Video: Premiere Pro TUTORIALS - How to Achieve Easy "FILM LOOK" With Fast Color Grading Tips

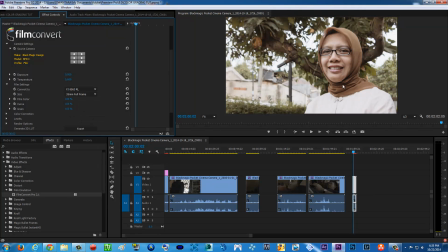all right this one not not to contrast so it looks a little bit nicer and then the temperature like let's see we can play it with the temperature also so make it a little bit you know a yellowish color here i shot this in the uh in the very very morning anyway so
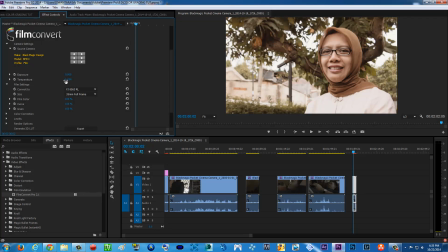the sun is actually pretty yellow but anyway let's make it even more warmer because as you can as you know if you haven't watched the hobbit maybe i don't know it's kind of warm you know but with a bluish shadow what we get into that later so boom there you go really fast
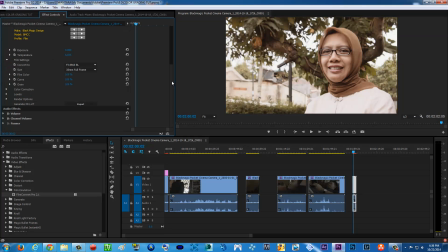there's a boom very flat boom a really really nice um look there and uh well let's say you don't want to bmc this is for example bmcc you can use the black magic parks in your camera it will gives you a different looks look Boom boom there you go.
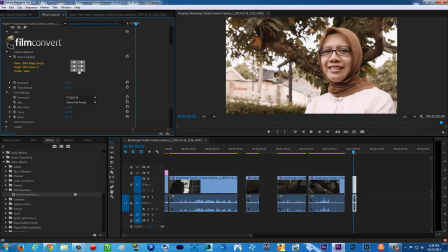This is the pocket one. It's your film your video or whatever or so You can still play with the preset here Well, actually it's more Yeah, basically it's all about presets.
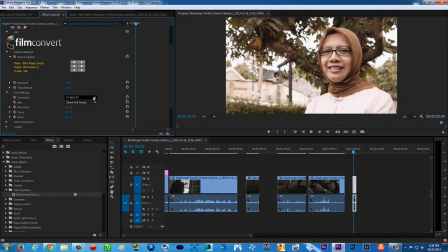It's all about your taste. All right, so So your taste or what you're gonna achieve. All right, let's use the black 20 pockets in our camera for now and And boom there you go you can also play with the film color you know to be more
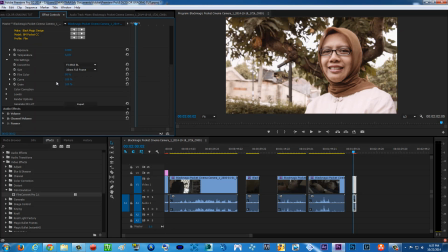you know make the color more vivid or more you know flat or the curve you know like a pivot of the color instead of the pivot of the contrast is the pivot of the color maybe not to contrast look but actually it's a pivot of the contrast
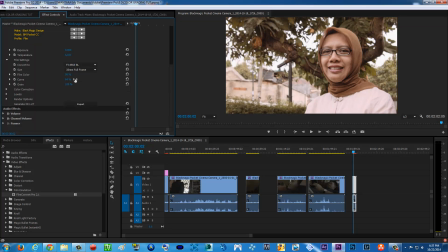alright it's a curve for the love of god alright so maybe not to contrast maybe boom there you go go 66% for me by the way 64% and grain now this is what I love about the film convert if maybe we're gonna zoom in zoom in a little bit as you can see here it's a
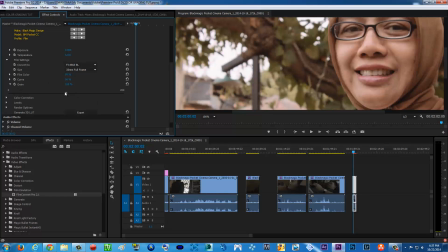film grain so there's a film grain a preset here which is I love it so much is you know makes your footage a little bit a bit looks more filmic by adding some film grain because as you know digital camera doesn't have any grain that's just fyi for you so boom is the
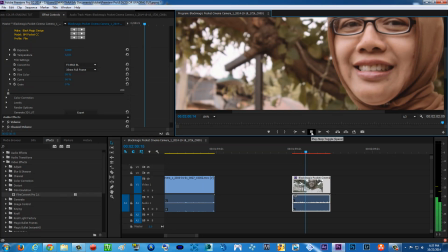original almost no grain yep no grain but i mean you're just gonna be put it at uh not too much too probably 80 boom there you go and back to fit
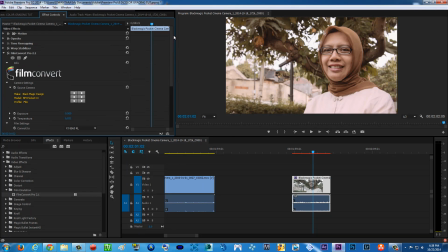and boom looks so filmic so crazily good and because i want it to be like rivendell style as i said before a little bit warmer here there you go and then you can also if if you open up the color correction you can punch the saturation
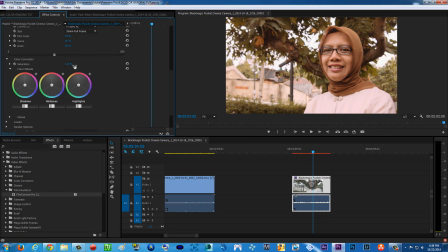up a little bit more not too much there you go boom and also you can actually play with the color wheels so you can actually grade it also in this you know uh and this film comfort but for me i just don't want to use room comfort to grade it so it's just
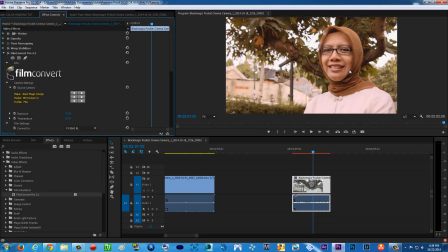color corrected even though it's already like a little bit color graded a little bit so as you can see here before after before really flat after boom you know look at this it looks like a shutter with a with a film you know camera not the digital camera this looks so beautiful all
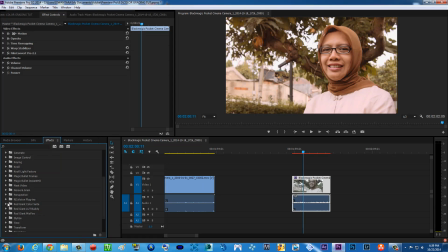right so now uh we're gonna go to the uh regen color suit and i'm just gonna use my uh colorista 2 boom there you go and for this let's see just the you know usual Hollywood
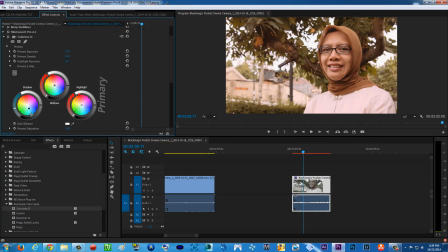style which is a little bit bluish shadow for now and